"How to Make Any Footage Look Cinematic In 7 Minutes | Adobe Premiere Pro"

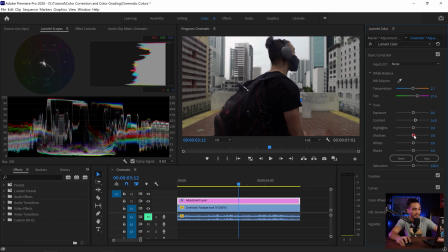4:05 The highlights, the shadows, I would increase so some of the details on my backpack kind of pop out. And white, I wouldn't change it in this one. There's no need for that. It's already, the whites are cool. I'm not going to change the blacks and saturation as well. All right. All right. So now we are done with our basic correction.
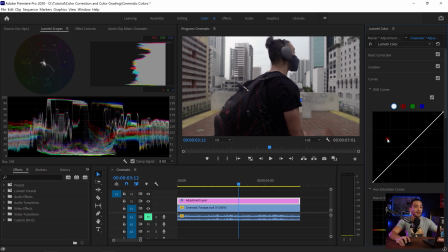4:22 I'm going to move to curves. So this is our RGB curve. We are going to be applying everything into this layer. So it's going to be applying it to red, green, and blue. I'm going to create an S curve.
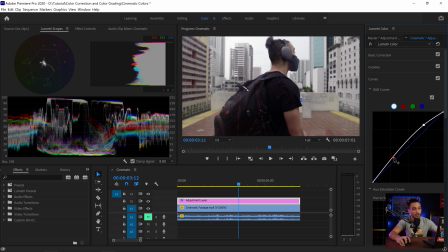4:33 So I just drag it from the top and also from the bottom to form a curve. This is going to create some contrast between my shadows and highlights,
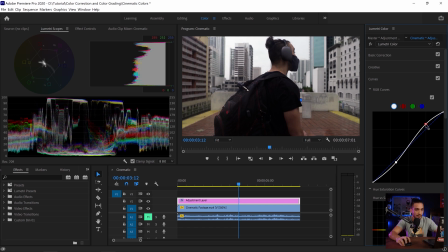4:42 and it's just going to give some life and some cool cinematic vibes into it. So you see how it changes once I deactivate it. And then I'm going to move to hue versus saturation. I'm gonna choose my green and blue colors, the range, and I'm gonna play with my saturation.
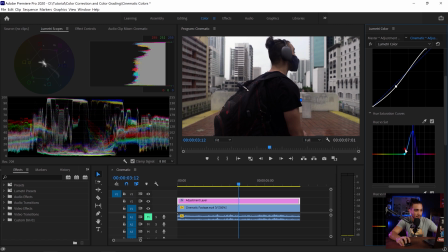4:59 I wanna make it pop out more, so I just expand it. So you see these colors on these windows. Let's just drag it, and I'm gonna increase the saturation. And also, you see the yellows on the sidewalk. I'm gonna choose the range and just increase the saturation, so the color kind of is gonna be more eye-catching and more cool.
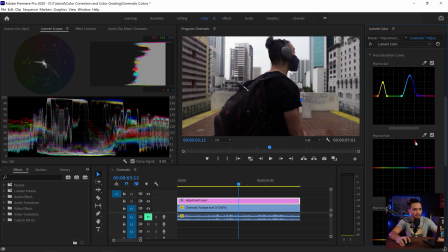5:17 I'm not gonna be changing my hue versus hue. It's used when you want to change a color. So let's say if I want to change this yellow, I just choose the range, and as I drag it up and down, it's gonna be changed to the color of my choice. I'm not gonna be changing the luma of my colors. Also the same with the luma saturation and satch versus satch.
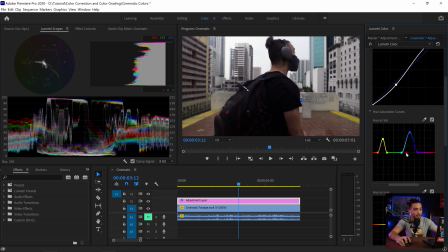5:34 I won't be changing any of those. Alright, now I'm gonna be moving to my HSL secondary, which is one of my favorites. I'm just gonna use the drop, select my background because it's where I wanna choose it.
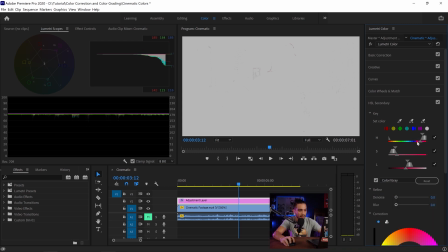5:45 I turn on the color gray and just play around with HSL ranges. So all of my background is kind of selected except like myself,
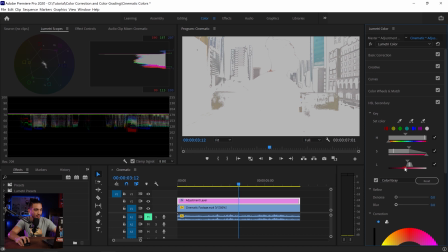5:55 because I don't want to ruin the colors of my face and my clothes and everything.
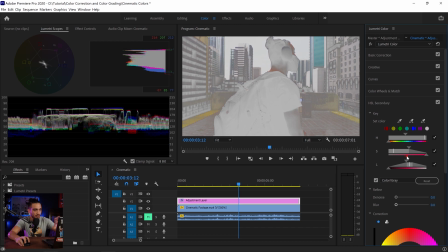6:00 So just make sure you're selecting as much as possible from the stuff on the background and not the main subject in here. And once I have it, I'm just gonna denoise and add some blur so it's not gonna be harsh.
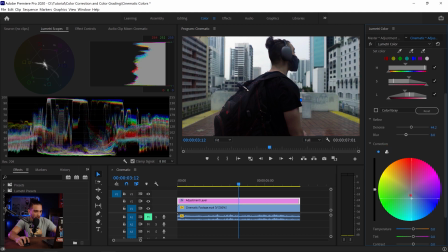6:11 And I just deactivate my color and I just drag and drop it a little bit towards the blue, and I just drop the highlights a little bit lower. And then actually I wanna drop the temperature so it's a little bit more cool.
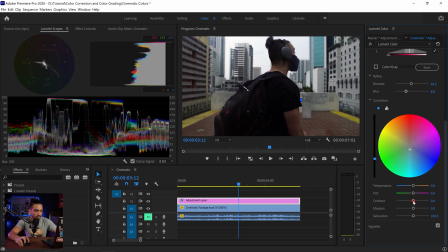6:27 So I'm just gonna drop the temperature a little bit over here. So I just drop it a little bit, but not too much, okay? And I'm not gonna be changing the tint, contrast, and sharpen. I'm not gonna be changing those. I'm gonna go to the vignette.
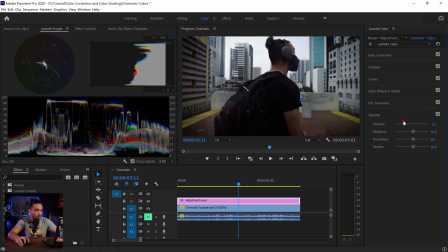6:39 I'm gonna just add some black vignette to the corners and just adjust the meet points. And that's gonna be it, you see? So the vignette, HSL secondary, they are helping tremendously for our color grading. And you see how, oh my god, we've been coming a long way. Now I'm gonna add the crop effect.
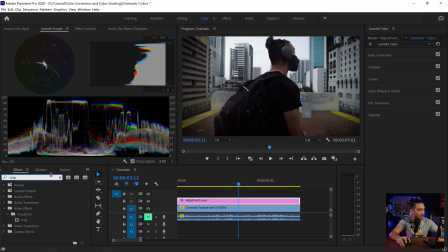6:59 So I just, from the effects, I look for crop, drag and drop it over my adjustment layer. I wanna add some those cinematic crops.
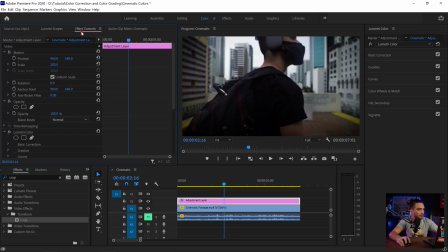7:07 So you can go wherever along your adjustments, go to effects control and all the way down, add 12% to the crop from top and bottom, and that's gonna be it. Let me play it for you from the beginning. There you go. The lag, the playback is because of my system. It's fine. Alright guys, so this is a super easy tutorial on how to kind of get started with color correcting and color grading your videos using Adobe Premiere Pro. Let me know below in the comments if you had any questions. If you found value in this video, make sure to give me a thumbs up. Just smash that like button because it's gonna make me happy and also YouTube algorithm happy, and it's gonna help tremendously on the growth of my YouTube channel. If this was your first time watching my videos, make sure to subscribe and turn on your bell notifications for your weekly dosage of video editing tutorials. And until the next video, please be safe and mukhlas.